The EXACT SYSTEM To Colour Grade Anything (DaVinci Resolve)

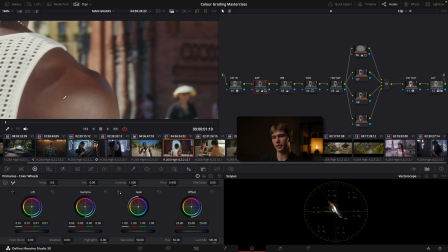And these ones are sitting more on that center line perfectly. I do kind of like the greenish, warm aesthetic of this image.
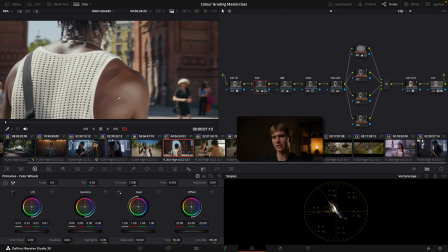So I'm going to try and match this second one to the first. To do that, I'm just going to slightly warm up the skin tones and I'm going to pull them out like so.
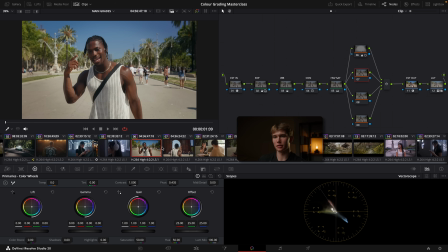So now if we look between the two images, it's definitely closer. I might just go slightly more before, after.
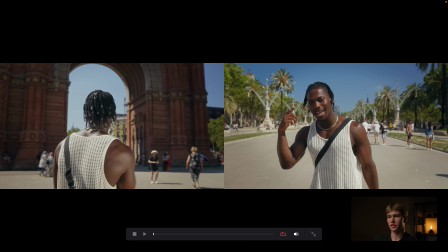These are looking very similar. And I'm pretty damn happy with that. They look pretty similar. Obviously the sky is a little bit different because one's shooting into the sun, the other's shooting away. But the cement is a similar exposure. The shirts are matching and the skin tones look similar as well.
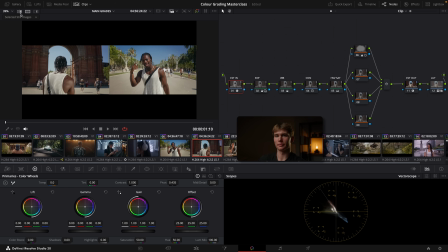So that's a great way that you can actually match color grades between clips is by using these tools here, which is the split screen, which you can drag across like so. Or you can use this viewer here, which gives you two side-by-side images. Okay, so we've got one last image to grade, and there are actually quite a lot of good compositional components in this image. We've got some good leading lines. We've got our subject in the rule of thirds. We've also got some stuff in the foreground to add some extra depth. But we're gonna go ahead and shape all this to kind of accentuate these natural compositional elements. But first, let's start by doing a quick color correction. Go to our exposure waveform. We'll take that down with the global exposure, pull it right down like so.
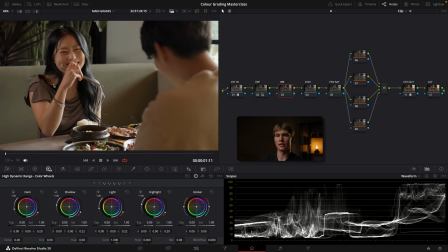I'm then gonna grab the white balance. I'm going to zoom in to the subject's skin, open up the vector scope.
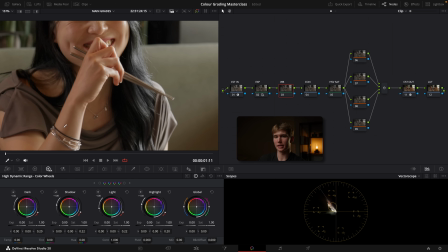We're going to enable the qualifier again and just kind of hover that here, get a reading. Now that skin is way too far over to the orange and red.
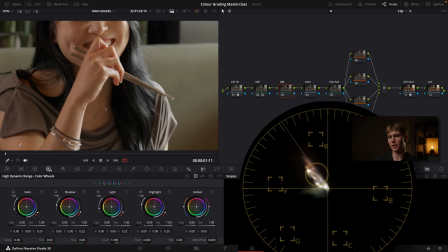So we're going to pull that back. we want the bottom right hand corner of this circle to kind of sit right here on that center. So let's go back to the primaries. We'll drag that back like so, getting there a little bit more, looking pretty good.
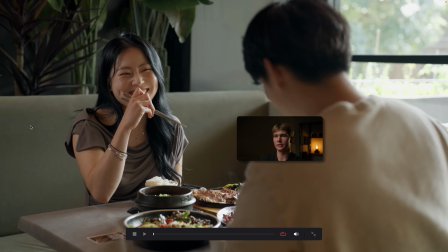Let's just see how that looks before, after. That looks great. Okay, we'll add some contrast. Again, opening up the waveform just so we can see what's going on here. Drag the contrast slider up like so. Open up the pivot a bit. That looks pretty good. And then we'll add in some saturation. We'll start with the gamma so we can start to saturate less saturated areas first. Pull it up like so.
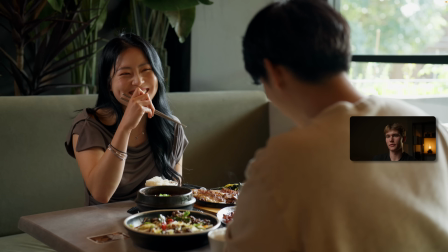And add some of the gain too. That's before, after, before, after. Maybe a little bit too much in the gamma. Take that off. Before, after, before, after. That looks pretty good. Now let's go ahead and add the LUT.
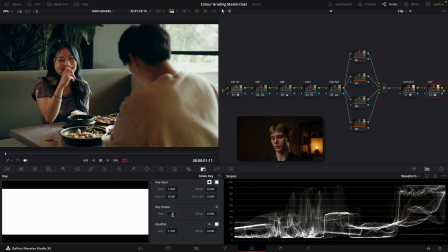And we'll just tone that down a bit as well. 0.5, before, after, before, after.
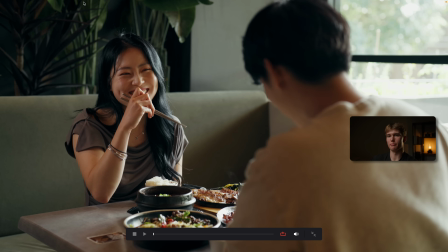So what that's doing is just adding some coolness and blues to the shadows and a little bit more contrast too.
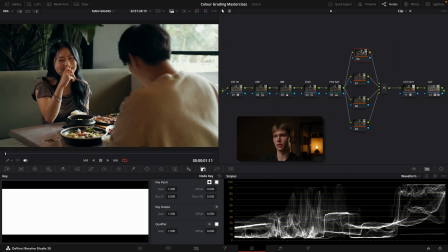Okay, so let's start by shaping this image with the light. The first thing I want to do is darken this foreground area here to draw some attention to our subject. So we're going to grab the power window, the gradient, and we'll just drag that like so, directly on that naturally made line by the light from the window. If you can create these power windows to complement the natural light already in the frame, they look so much more realistic. So always try and complement the natural compositional or light in the scene. I'll then grab the gamma, drag that down like so.
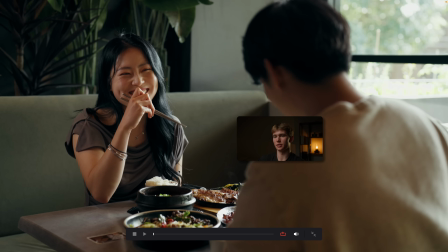That looks pretty good. That, before, after. Already you can see she's just starting to pop out so much more.
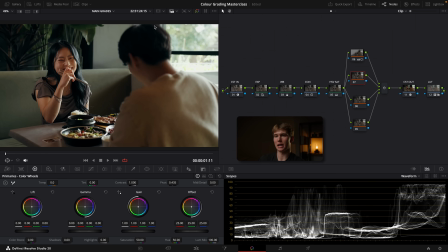I'm going to go ahead and add another power window to just kind of darken this area too. It's a bit distracting. So I'll grab another gradient, pull that out like so. And I'll go ahead and drag that down like that. And I might even just go ahead and pull those highlights down as well, like that.
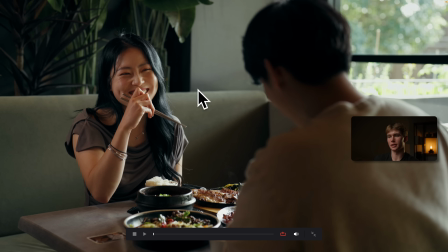Before, after, before, after. So we're just really drawing attention to our subject. And I might go ahead and create a global vignette as well.
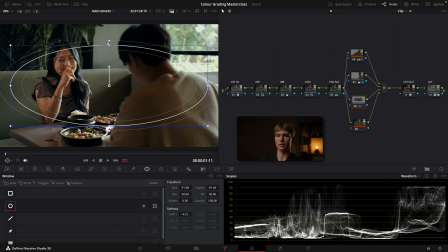So add a power window, drag it out like so, feather it, and I'll invert that too.
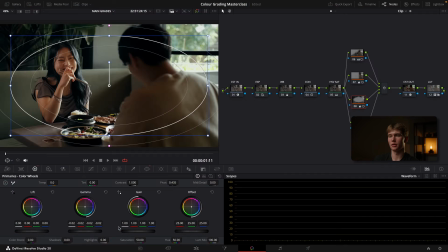And then I'll pull down the gamma. That's before, after, before, after. So if we disable all these masks, that's before, after.
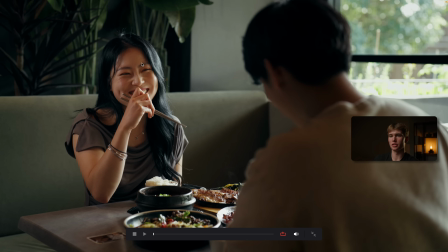Before, after. You can see so much more attention is being brought to our subject. It just looks way better.
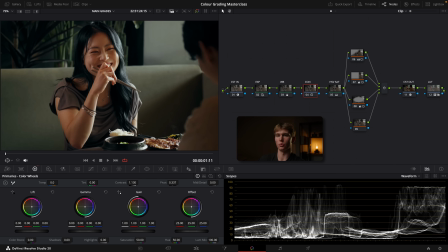Now, I still think our subject's skin tones are just a little bit too warm. I'm going to go ahead and check that with the vector scope again.
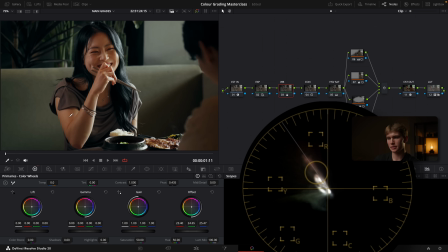Go over to our white balance qualifier tool, and they're still just a little bit too warm, especially on the arm.
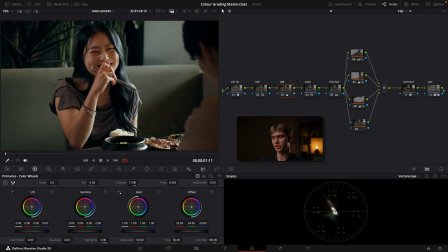So I'm going to pull that back even more. And it's totally okay for you to go back and change these color correction adjustments just to get the image right. Because as you start to add more LUTs and all kinds of stuff out here, sometimes these foundational elements can start to drift.
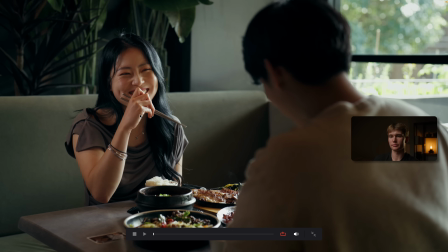Let's see, before, after, before, after. I like that. And we'll do one last final image, starting with the exposure.
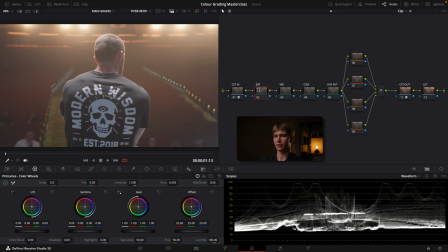Take that right down.